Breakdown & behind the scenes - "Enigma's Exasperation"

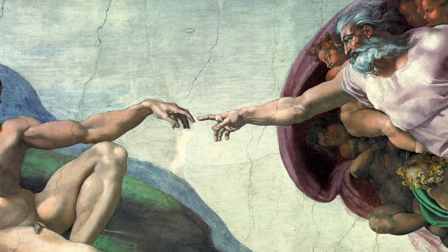(33:07)
It's a little heavy-handed, ha, but whatever. And that's why there's this little pose right before grabbing the galaxy.
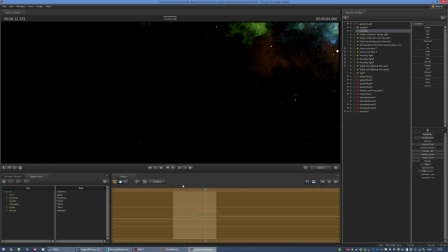(33:17)
Anyway, let's take a look at the lighting. I'll break it down one light by one.
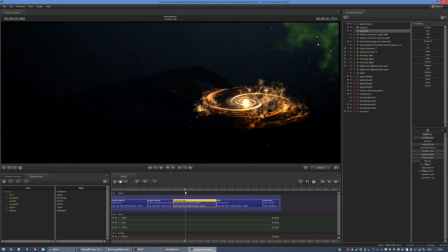(33:23)
First off, there's a faint blue volumetric in the background. It adds some depth without breaking the illusion on the sides. Then I've got the light coming from the center of the galaxy.
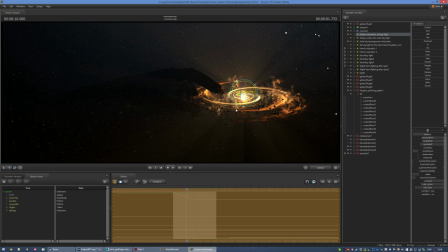(33:34)
It's a volumetric light with a fog gobo texture that just spins around on its own very slowly, like this.
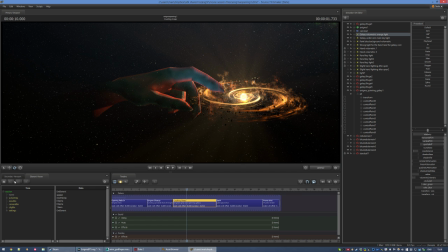(33:42)
Then there's two more to actually light the hand. They do not come from the same angle at all.
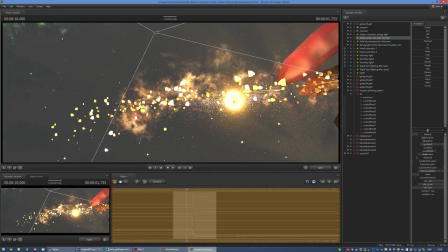(33:48)
It's all fakery. This is the main orange light's point of view, and as you can tell, it is way off of the actual galaxy's center.
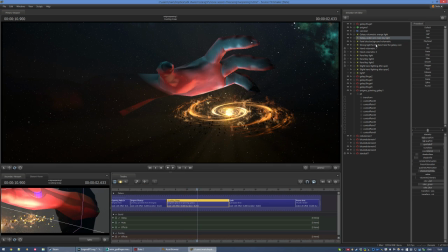(33:56)
When the galaxy gets grabbed, all of these get turned off except for the faint volumetric.
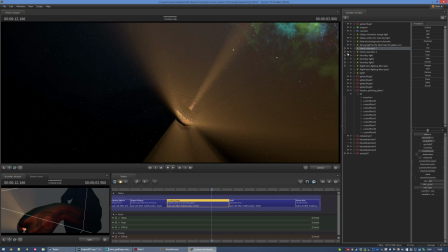(34:03)
Two volumetric lights parented to the hand fade in quickly. Two volumetric lights inside the hand fade in instantly.
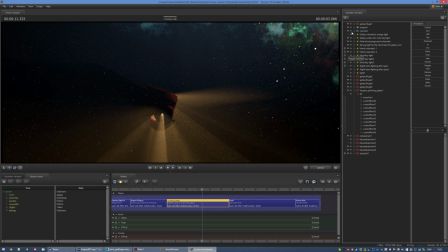(34:13)
SFM does not support omnidirectional lights, so in fact there's just two lights in there, as you can see here. And by adjusting the near Z values on the lights, I've managed to make them look like they are shining through the gaps in between the fingers.
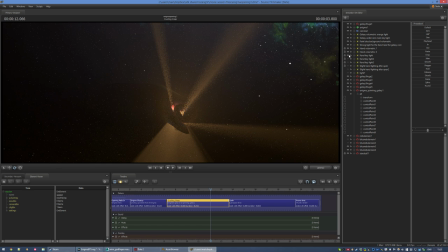(34:30)
However, the volumetric lights on their own aren't enough. I have three more lights which grossly fake subscattering on their own.
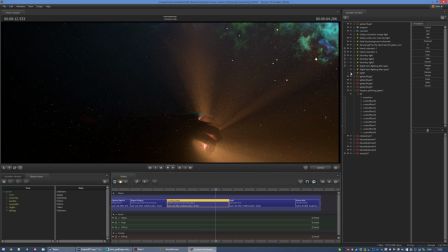(34:38)
The effect I was talking about earlier that sort of makes it feel like the light is shining through the flesh or the skin.
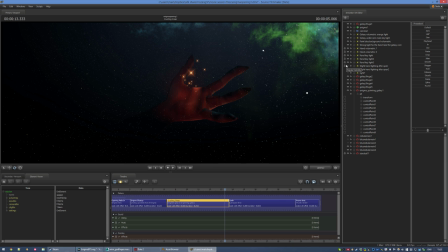(34:47)
After the hand releases the stardust, I figured having only the hand lit faintly in red wasn't enough, so I added back two more lights, which is in the transition again.
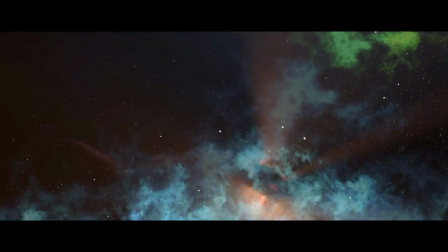(35:00)
At some point I tried to put the blue nebulae in the foreground, and while I really liked the result, I thought it hurt readability too much, so I decided against it.
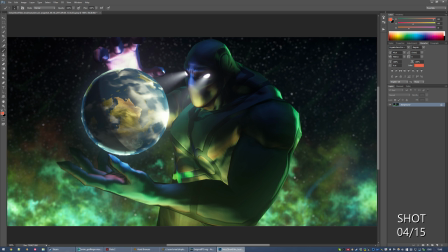(35:11)
This shot sliding was unknowingly heavily reliant on the glitchy sample distribution.
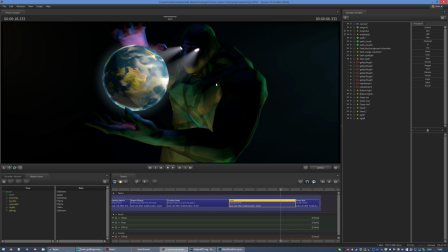(35:16)
When that was fixed, it just kinda broke all of the lights shining on Enigma.
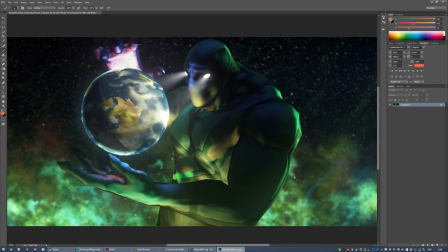(35:23)
So I'm just gonna draw arrows on this screenshot of the movie. This was a tricky one. I had to mix together two sets of lights. One for the Earth. It's lit much like in our real-world solar system, as if there was a sun somewhere off-screen.
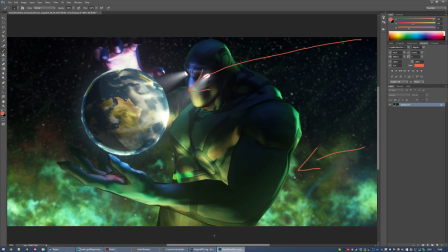(35:38)
And then Enigma is lit from behind and from below, as if the nebulae in the background were the light source. And on top of that, there is light solely reflecting off of the planet on Enigma's face and onto his hands.
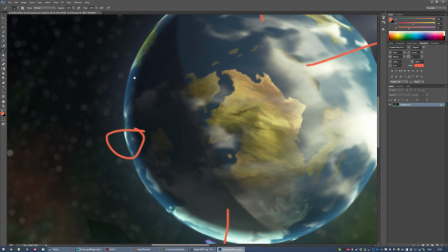(35:53)
There's also a very exaggerated rim light onto the planet and a bit of atmospheric glow.
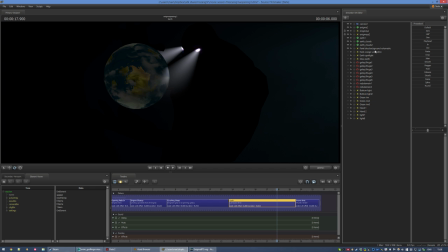(36:01)
Let's try to walk through that in SFM. There's still a faint blue volumetric in the background, but there's also an orange one on the other side. There's a spotlight for the Earth, which, as you can see, slightly leaks through onto his fingers, but it kind of works for the radiosity light bounce effect.
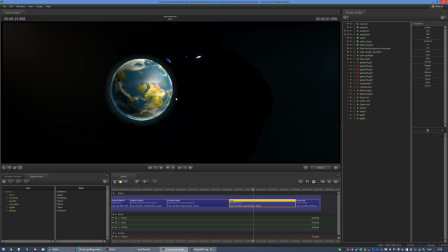(36:20)
A volumetric light behind the Earth does the rim light and the glow effect. It tracks the camera that's panning to stay consistent within the position.
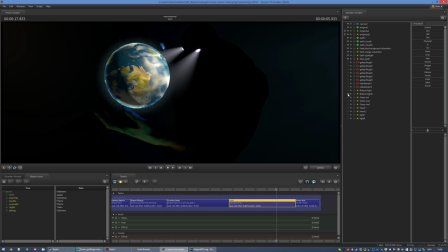(36:27)
Here are the lights shining onto Enigma from bottom, from behind. And finally, the light from the Earth shining back onto him, his hands and his face.
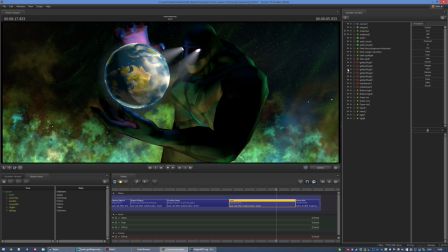(36:39)
Add all of this together and you have the final scene. The Earth is made of three separate spheres.
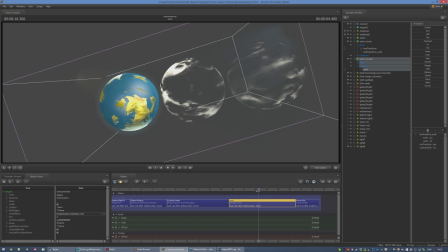(36:45)
There's the base one, and then there's two cloud layers which spin at a slightly different speed.
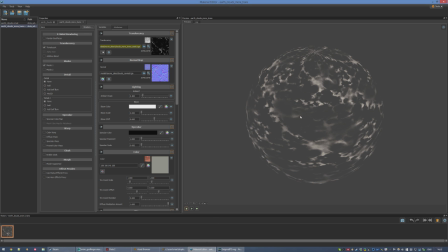(36:51)
They're also a little bit different. One is strong and the other is a little bit more weak, with only an emphasis on high-frequency detail.
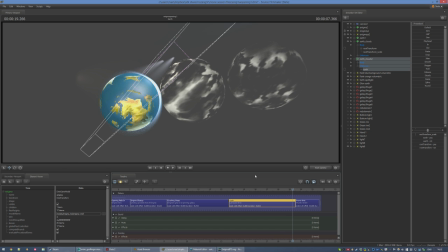(36:59)
When the camera suddenly zooms onto Enigma, they all dial back to a position that looks best from the new point of view.
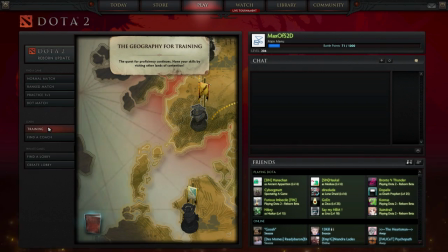(37:07)
Hey, tell me, doesn't this Earth remind you of something? This is my favorite detail from the movie, and I'm kinda sad that not a lot of people seem to have noticed it.